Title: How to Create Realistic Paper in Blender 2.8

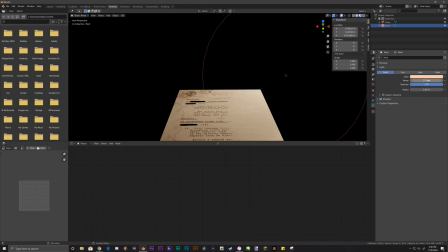4:12 So that we can actually see how the nodes are affecting things a little better, let's position this light differently and make it harsher against the plane.
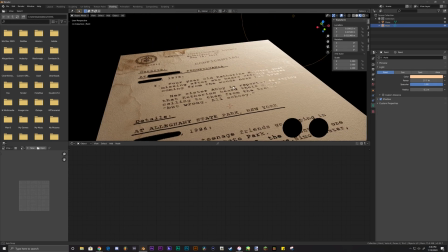4:21 To fix that shininess to the letters, invert the black and white markers on the color ramp by sliding them past each other.
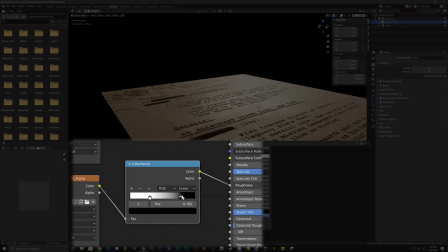4:28 It makes things look a lot more natural. If you want to deform your paper a little, make sure it's selected.
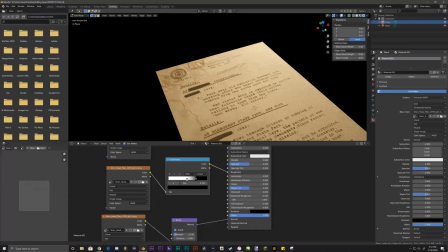4:35 Go into edit mode, click A to select every point, and subdivide however many times you need to.
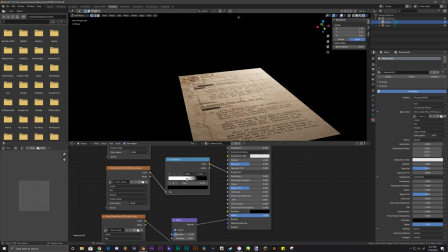4:43 Now if you click the proportional editing icon while in edit mode, you can select a vertex and any adjustments made will affect the geometry surrounding it.
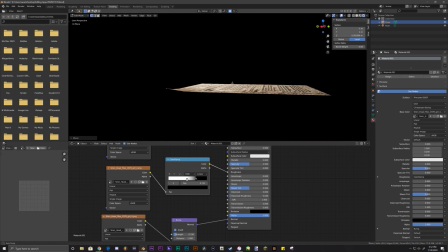4:54 What I'm doing here is hitting G to move the vertex, and then Z to move it along the Z axis. I'm using the scroll wheel to make that circle smaller. That circle tells how much surrounding geometry is actually being affected.
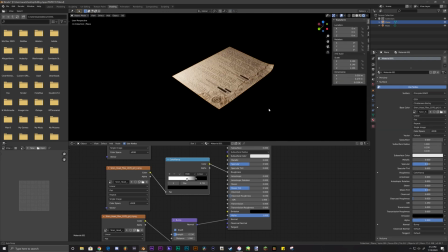5:09 Just mess with things until you like it. To fix this grid-like pattern on your paper, select your plane, right click, and click Shade Smooth.
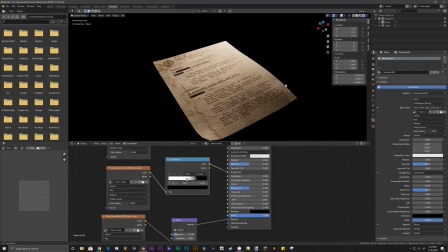5:18 Here's how I got my paper looking, just slightly curled in some parts.
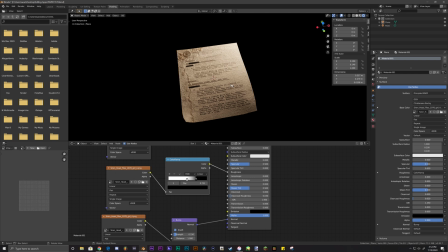5:23 We've covered everything in terms of making the paper look pretty, so now I can show you how I set up the framing. First, I wanted to add another paper under this one for some depth. Shift D, hit G and then X to drag it to the side along the X axis. If you have a separate texture you want applied to the second plane, then go to the material tab and click that little plus next to your materials.
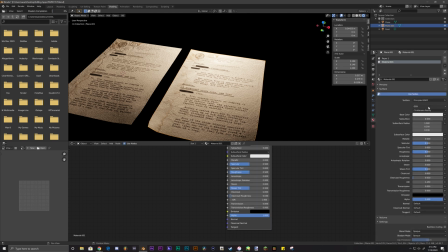5:53 You can rename your first paper texture material if you want. After clicking the plus, add a new material,
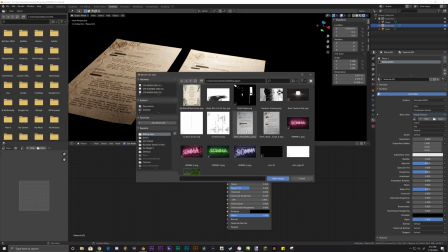6:00 repeat the same steps as the first paper with adding an image texture, but just choose a different image.
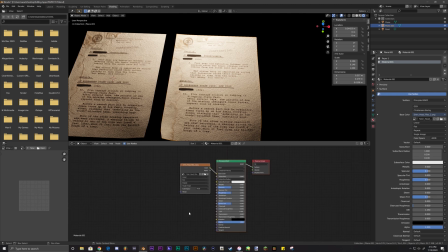6:08 Once you do that, you'll probably wonder why it's not showing the new image texture on your second plane. That's because you need to go into edit mode, hit A to select all the geometry, and over under your materials, make sure you have your new material selected, and click Assign.
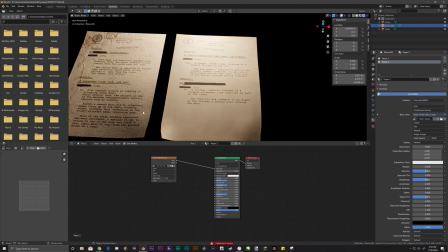6:25 Everything will look plain again, so we need to repeat the steps with the nodes, but we can easily just copy our simple setup from the first paper material. So select your first plane, make sure you're still in the shading tab with the node editor, and drag select your color ramp and bump node only.
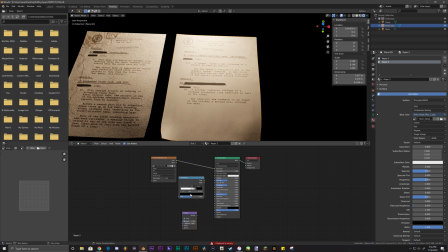6:42 Hit Ctrl-C. Then click on your second plane and hit Ctrl-V in the node editor to paste the nodes. Now just Shift-D your image texture node twice and plug them up as they were on the other plane. You'll now have your second paper looking as good as the first one.
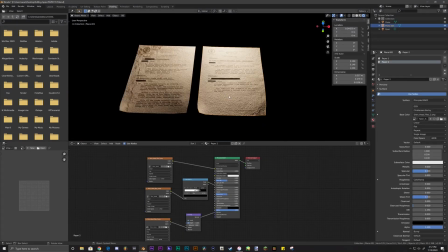7:02 What I'm going to do is position this paper under our first one to give the illusion that it's laying over it.
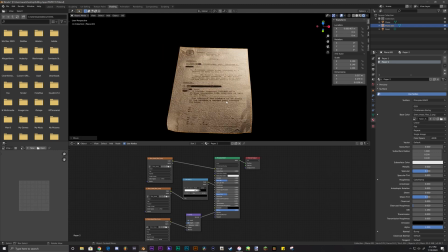7:08 Drag it over and rotate it however you want.
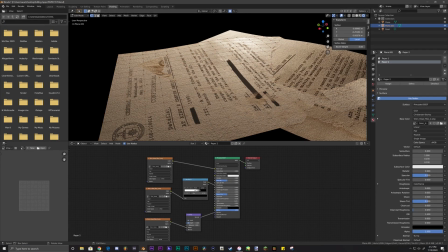7:11 We can just use the proportional editing again to move certain parts of the paper down just enough so that it's not clipping with the first paper.
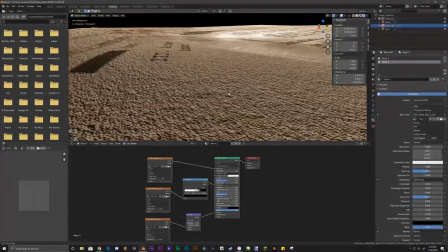7:24 If you're doing this in Eevee, by default you won't get contact shadows, which is an effect that can really sell your renders.
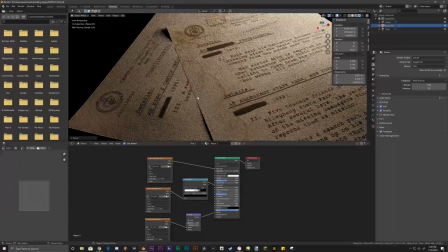7:33 As you see it shows in cycles though, but you can actually turn them on in Eevee if you click on your point light.
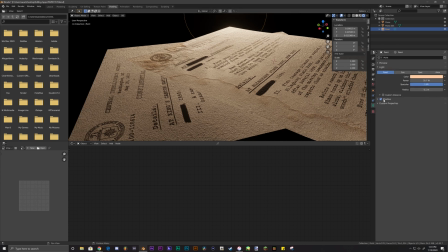7:40 Click the light settings tab, click the drop down arrow on shadow, and enable contact shadows.
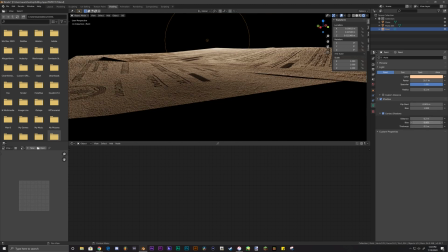7:47 Make sure you turn the bias all the way down when working with small scale scenes.
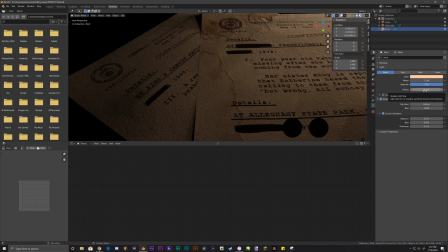7:53 In this case we will turn the radius of the light to zero to give us the harshly implemented shadows.
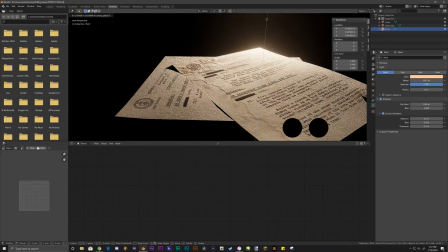8:00 I will also move the point light up a little so that the shadows aren't being casted as oddly.
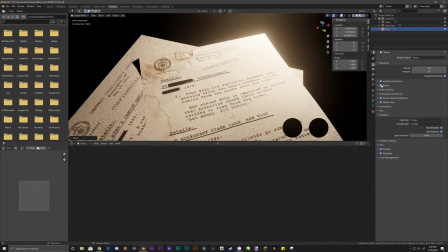8:07 If you go to the render settings, you can see the bloom option I turned on is creating that glow effect on the paper surface,
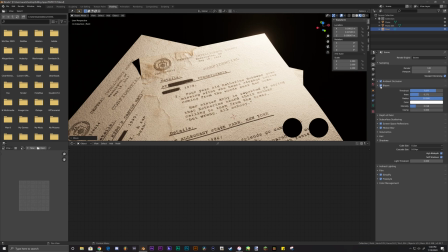8:13 similar to the way the moon refracts light from the sun. You can mess with the settings or just turn them off completely like I decided to for now.